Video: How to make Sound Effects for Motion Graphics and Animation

Hi, today we're going to take a look at popular sound effects in motion design, how to make them and how to use them. If the topic turns out to be interesting, I'll make several such videos with projects of varying complexity. Let's start with a relatively simple one. Here we go. This is a project with word animation.
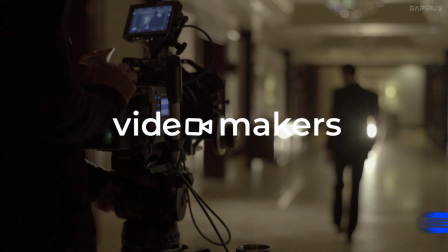(0:25)
The author, Alexander Bykov, created it for video makers,
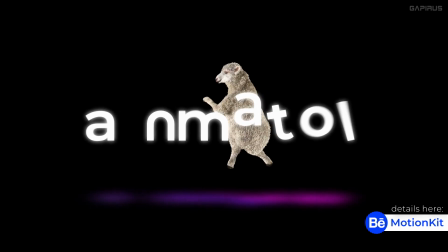(0:28)
motion designers and everyone who works in social media marketing, for openers, explainers, creatives for social networks.
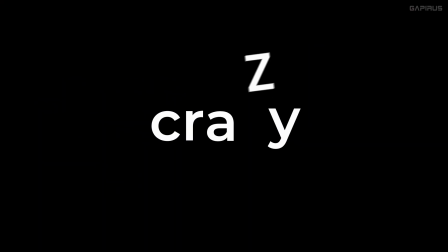(0:36)
Scenes are short but with nuances. I'll tell you how I did the sound design for this project, but you can do it in different ways. I will start with simple effects, gradually they will become more complex and special magic more interesting. Let's look to the end.
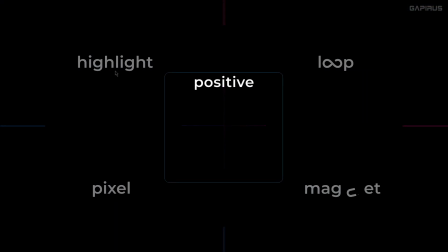(0:51)
So, from the very beginning it was decided that the sound should support a positive, semi-cartoonish mood, without going into the strict digital style. The sound design had to be minimalistic to go along with any music. Besides, the sounds were planned to be sold together with the project, so they need to be original.
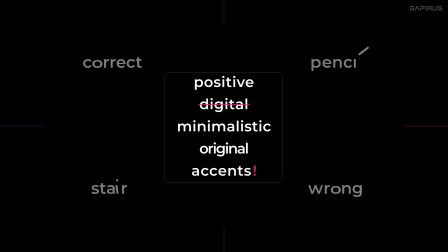(1:08)
And first of all, they should support the accents. And for the accents in this style, such a popular effect works perfectly.
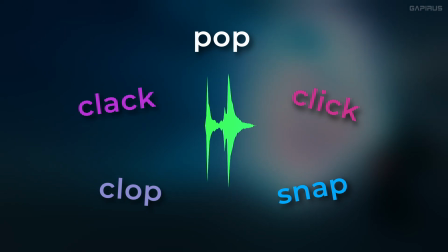(1:18)
Called pop, click, snap, clop, clack, etc. It can be based on clicks made even with your body.
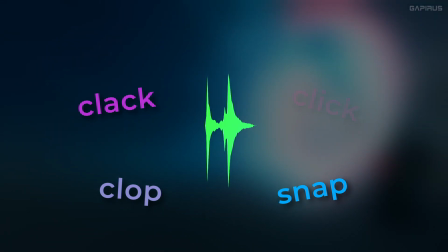(1:24)
The more you can click, the wider your arsenal will be.
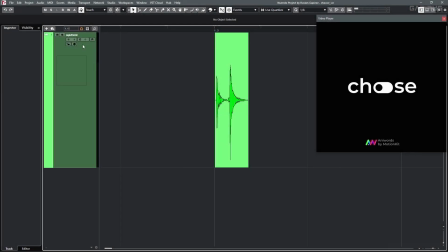(1:30)
And you can also record it on your smartphone. There's no special processing.
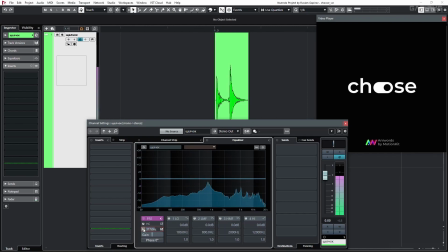(1:35)
I just cut off the extra low frequencies so they don't stick out anywhere. To create cartoonishness, I just raised the pitch.
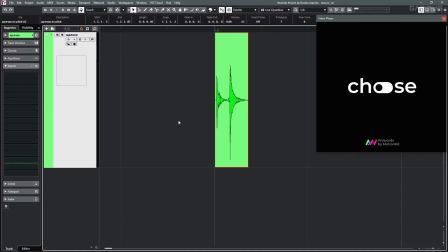(1:43)
It doesn't matter how much, it's to my taste. You can have one at 7 semitones and the other at 8, for example, for variation.
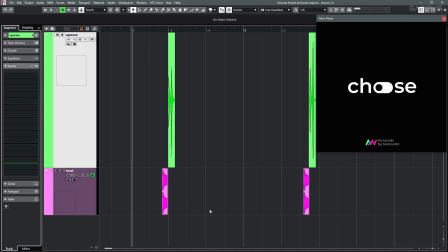(1:52)
And these short tonal tails like this will make the sound more interesting.
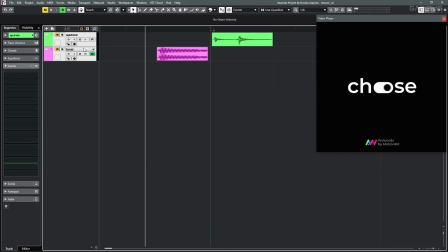(1:58)
How to make it? You can probably create a tone in every program like this.
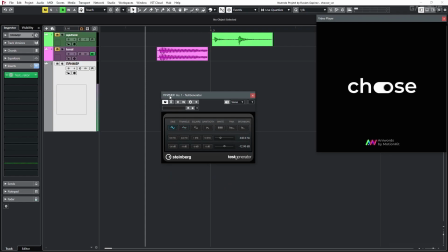(2:04)
Choose any waveform you like, only a small piece will come in handy. Then smoothly raise or lower the pitch of the tone.
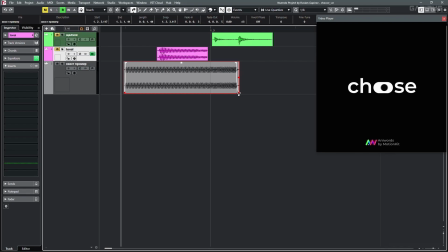(2:15)
And then you can squeeze, so the original character is barely perceptible. Make more and more copies of this, of different waves and lengths. They will come in handy.
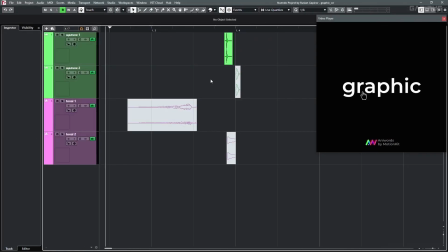(2:25)
For example, this scene is voiced in much the same way, only the clicks made of two different clicks. And two tonal sounds are added, a short one like the previous one, and the long one for the first movement.
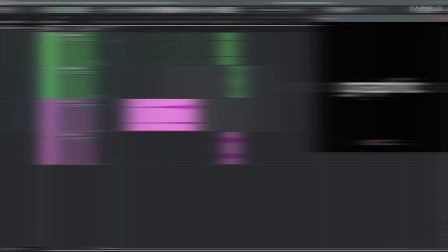(2:43)
There are the sounds I used at the base, and they work well with others. Like here, the lip click, sounds with small objects for ringing.
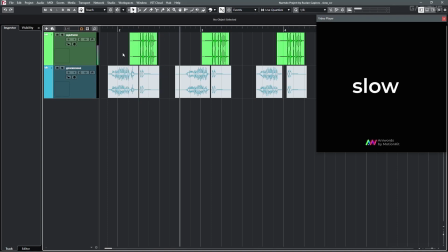(2:54)
In the word slow, the clicks support the movement of the letters. And for the movement itself, I recorded a balloon.
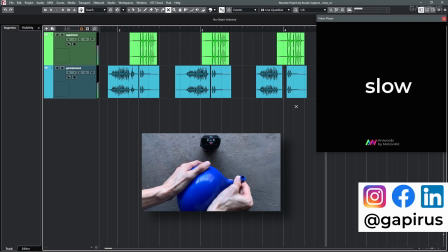(3:06)
This same balloon came in handy in the word big.
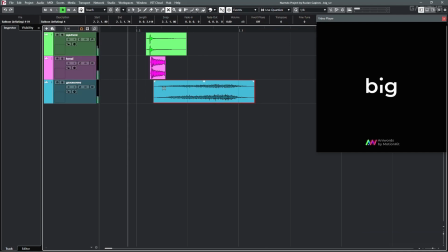(3:13)
And here where the nuances come in. First, I used the recenter plugin.
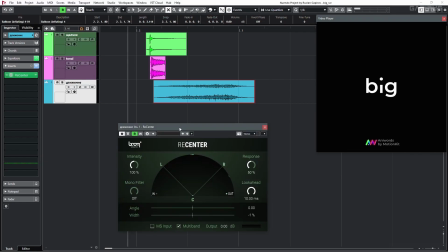(3:17)
It returned the sound to the center of the panorama, preserving the width of the stereo.
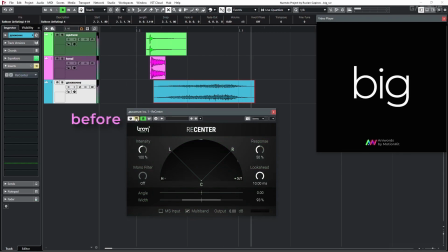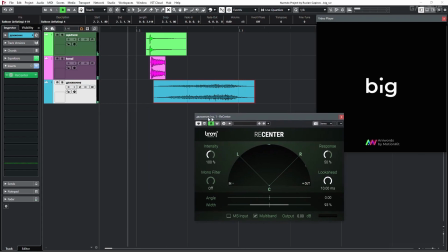(3:28)
Second, with the same plugin, I made the effect of expanding sound from narrow to wide to support in the video.
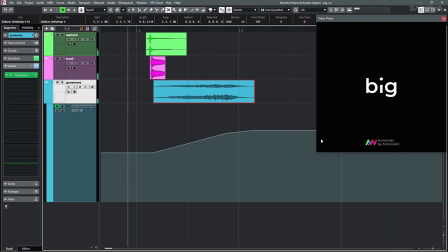(3:38)
Such little things create the right impression without a long search for other solutions. In some cases it is indispensable.
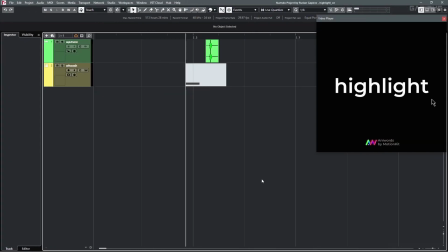(3:44)
Clicks can also be used for such sounds as Trill.
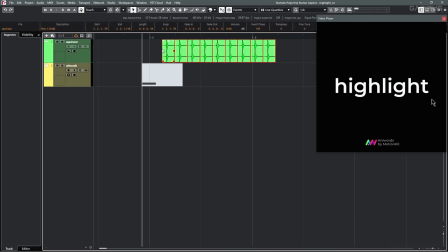(3:49)
Just multiply the sound, combine, and you can again change the pitch. In this case, I turned it up by doing the rise effect. This gives the impression of a smooth feel.
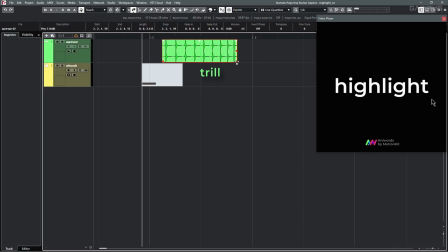(4:01)
You can use it when making sound for some batteries or accumulators. And I added a slight whoosh effect to emphasize the movement.
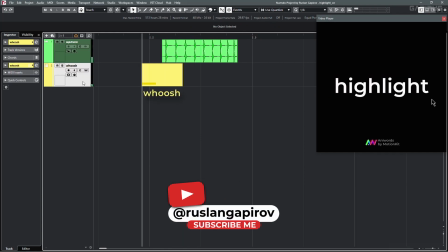(4:09)
It's done with the whoosh effects tool, but there are many ways to do whooshes.